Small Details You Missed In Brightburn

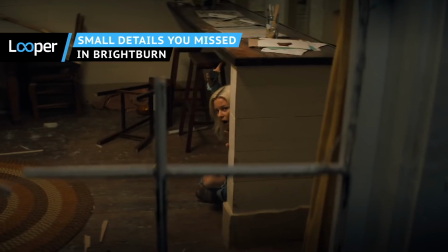0s
As a dark reimagining of Superman's origin story, Brightburn doesn't disappoint.
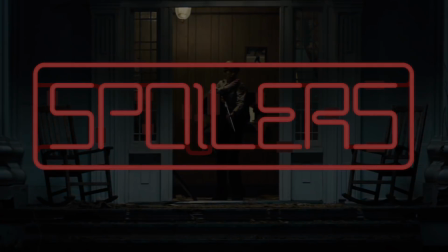4s
From the requisite Superman references to nods to producer James Gunn's other properties, here are some small details from Brightburn that you might have missed.
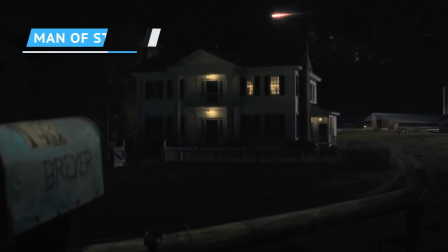12s
Spoilers ahead. Right from the start, the plot elements stolen straight from Superman are obvious.
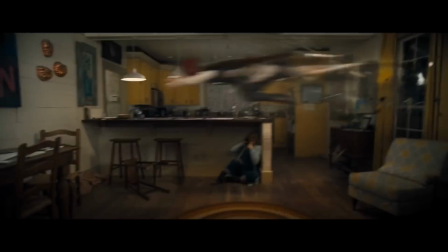18s
An alien baby crash lands on a farm in Kansas. Later, he can fly and has super strength and red eyes and heat vision.
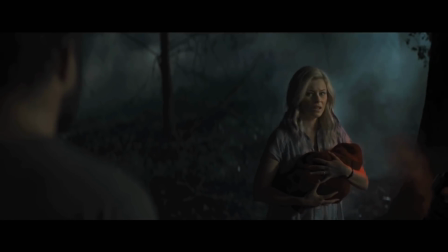24s
He even wears the blanket he was found in as a cape like some versions of the Man of Steel.
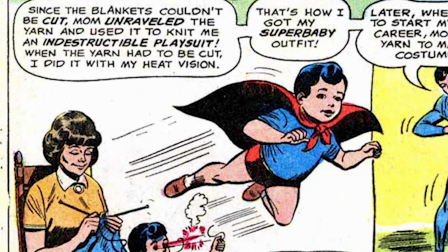28s
But if there's a single visual most associated with Superman, it would almost undoubtedly be the cover to Action Comics issue 1, the first appearance of the Man of Steel.
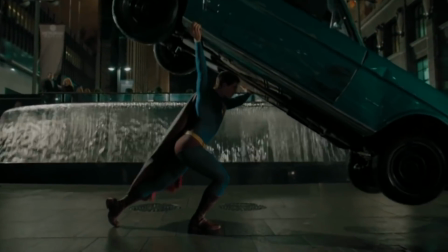36s
Before the superhero genre was crystallized as a concept, here was a man in a garish red and blue suit lifting a car over his head as terrified onlookers fled away from him.
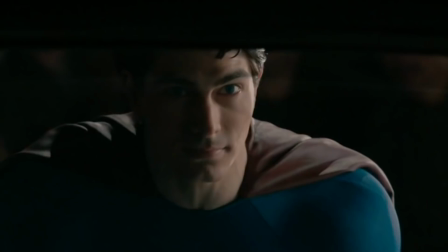45s
Brightburn pays tribute to the visual in a surprisingly subtle way.
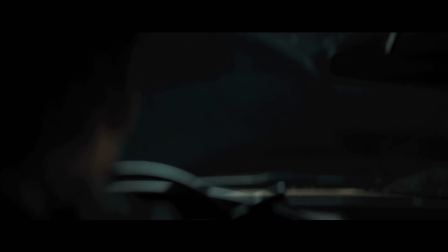49s
After his uncle Noah finds out about his violent tendencies, Brandon begins tormenting the guy on a dark stretch of road.
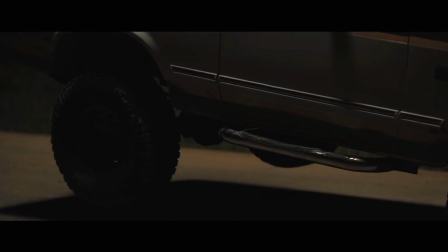55s No!
Finally, Brandon lifts a car up into the air off camera.
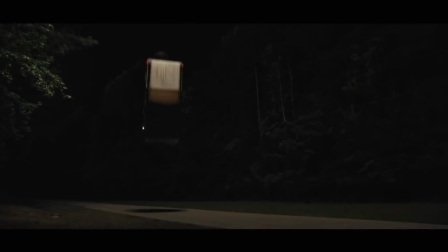60s
The filmmakers don't make it overly explicit, but it's undeniably a reference to Action Comics.
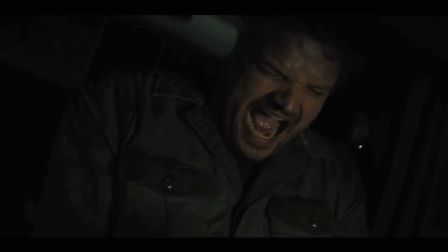64s
Although in the source material, the occupant in the car presumably didn't smash his face in half on the steering wheel.
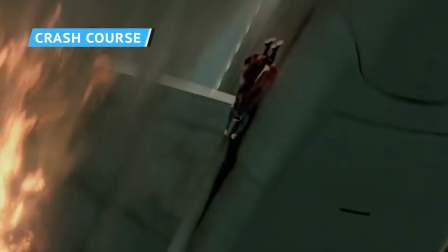70s
There's one major iconic moment from Superman history that Brightburn subverts: Superman saving a plane.
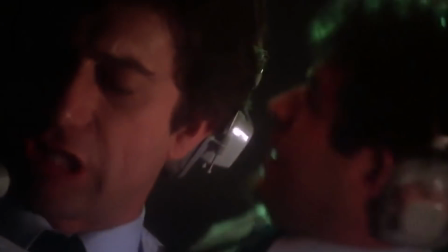76s
It's an endlessly repeated moment for the Man of Steel that appears again and again in nearly every visual adaptation he's had to date.
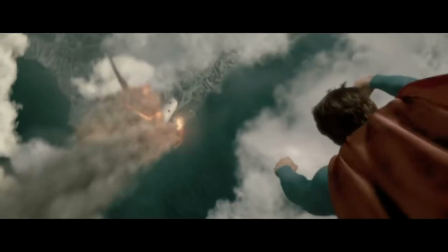83s
There's a good reason for that. It shows exactly the scale of problems that Superman is willing and able to handle.
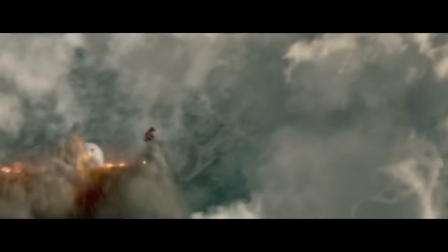88s
A plane hurtling towards the ground is a job for Superman.
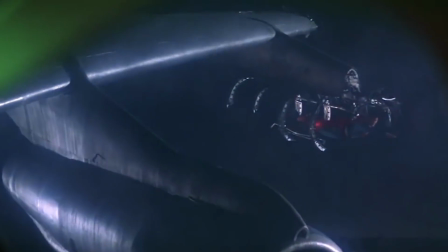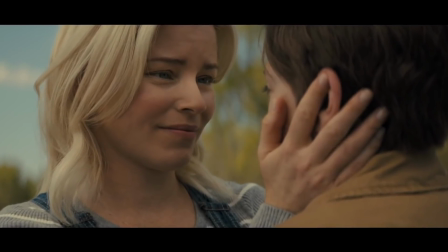99s
Brightburn prefers to turn the symbolism on its head. The end of the film sees Brandon drop his adopted mother to the ground from high in the sky.
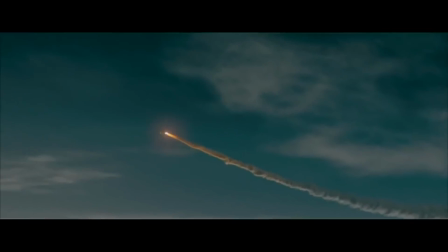106s
Freed from the last remnants of his humanity, he turns to see an airplane hurtling through the air towards him.
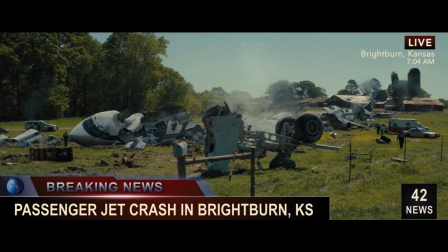111s
The scene cuts to a demolished airplane that's destroyed the rest of the Breyer household, leaving Brandon the only obvious survivor.
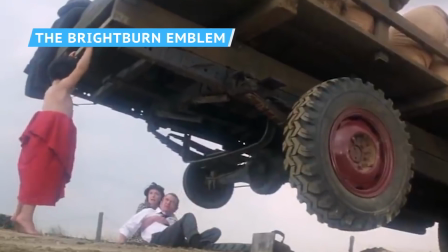118s
But enough about Brightburn's relationship to Superman. The film pulled inspiration from plenty of other famous pop culture works too.
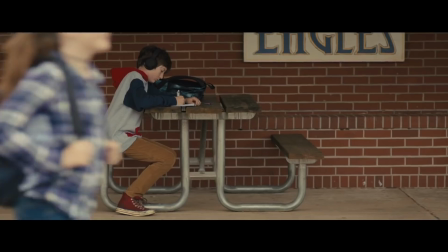125s
For starters, the symbol that Brandon draws throughout the film looks a lot like symbols used in other works.
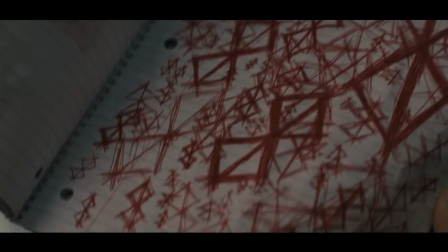130s
Most clearly, it resembles a symbol used in both Berserk and Nameless.
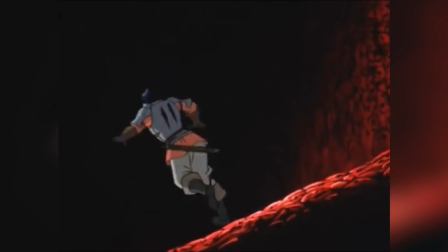133s
The former is a famous manga that's known for gruesome violence, otherworldly evil, and a demonic presence summoned by a symbol called the Brand of Sacrifice.
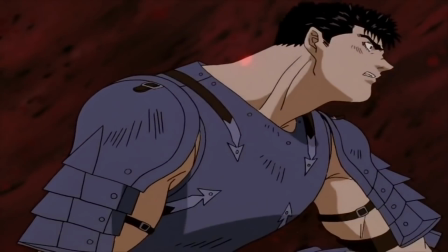141s
It's a close match for the symbol that Brandon draws.
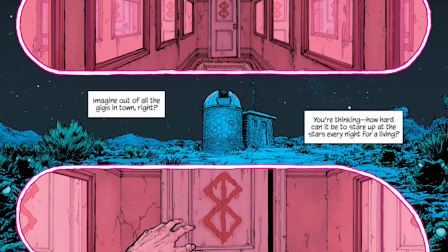144s
The symbol also makes an appearance in Chris Burnham and Grant Morrison's comic book Nameless, where it represents the insanity of an other-dimensional god.
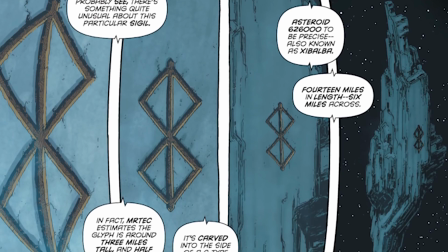151s
In fact, the symbol in Nameless is nearly a carbon copy of Brandon's symbol.
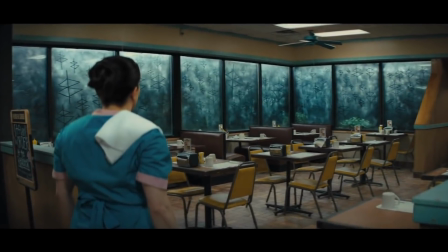155s
Regardless of where the filmmakers draw their inspiration, it's clearly meant to signify otherworldly evil and meaningless violence.
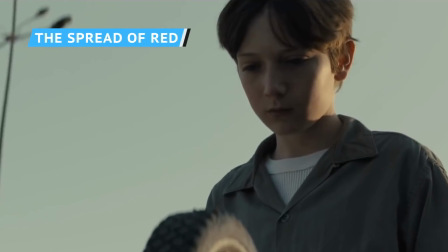162s
Even if you caught all the above references, you still might have missed some of the small details relating directly to the film.
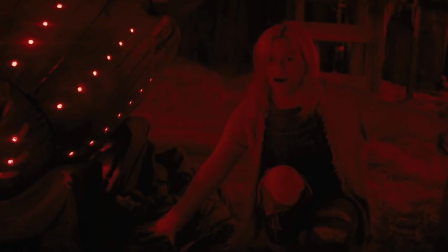168s
For starters, did you notice Brandon's wardrobe changing? Early on, his spaceship pulses with red light, which seems to activate his more homicidal urges.
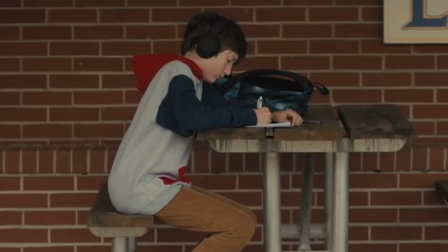175s
After that, his wardrobe gains more splashes of red the more evil he becomes. What starts with a red hood on a grey sweatshirt eventually leads to an almost entirely red soccer shirt.
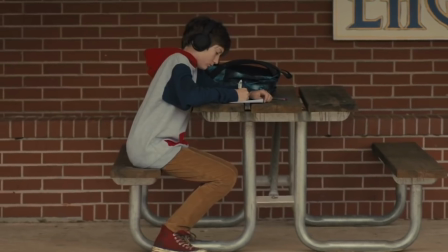184s
He quite literally goes from wearing shades of grey as someone who can still be redeemed to matching the blood he spills and the color he wears.
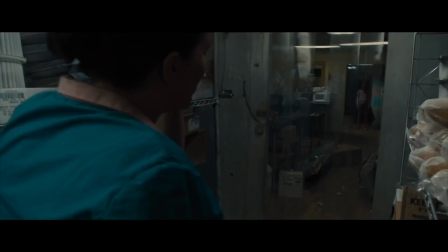190s
It's arguably most obvious in the scene when he attacks Erica in the diner. He sends a shard of glass into one of her eyes, and when she pulls it out, she can only see through a red tint.
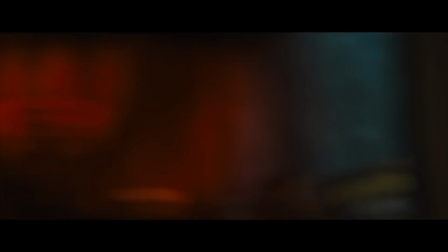199s
Brandon stays either on the red side of her vision or right in the middle for nearly the entire scene, showcasing his transition from nice alien kid to murdery alien kid.
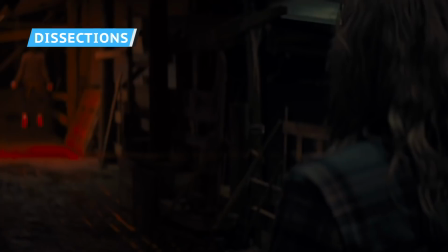208s
While we're on the subject, Erica's suffering doesn't end with the attack in the diner.
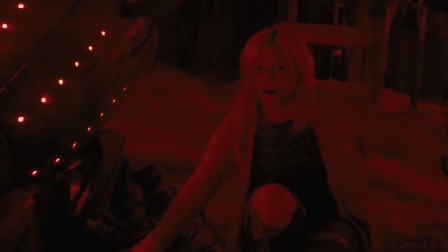212s
As the audience and Brandon's mother Tori find out later in the film, the police can't find Erica's body for a reason.
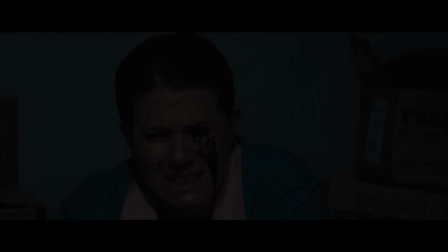218s
Brandon takes her back to the barn in order to perform a grotesque dissection, presumably to figure out what makes people work.
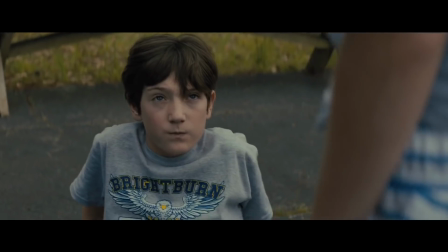226s Here! Pass it along!
It's actually a moment in the film that's set up fairly early in a subtle way.
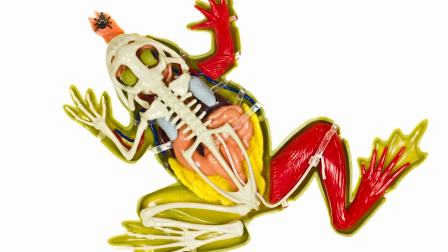233s
On Brandon's dresser, he has an anatomical frog statue that's been partially opened up.
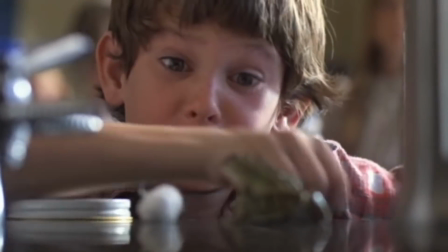237s
It sort of implies that the alien sociopath has been thinking about what's inside people and animals for a lot longer than the movie explicitly suggests.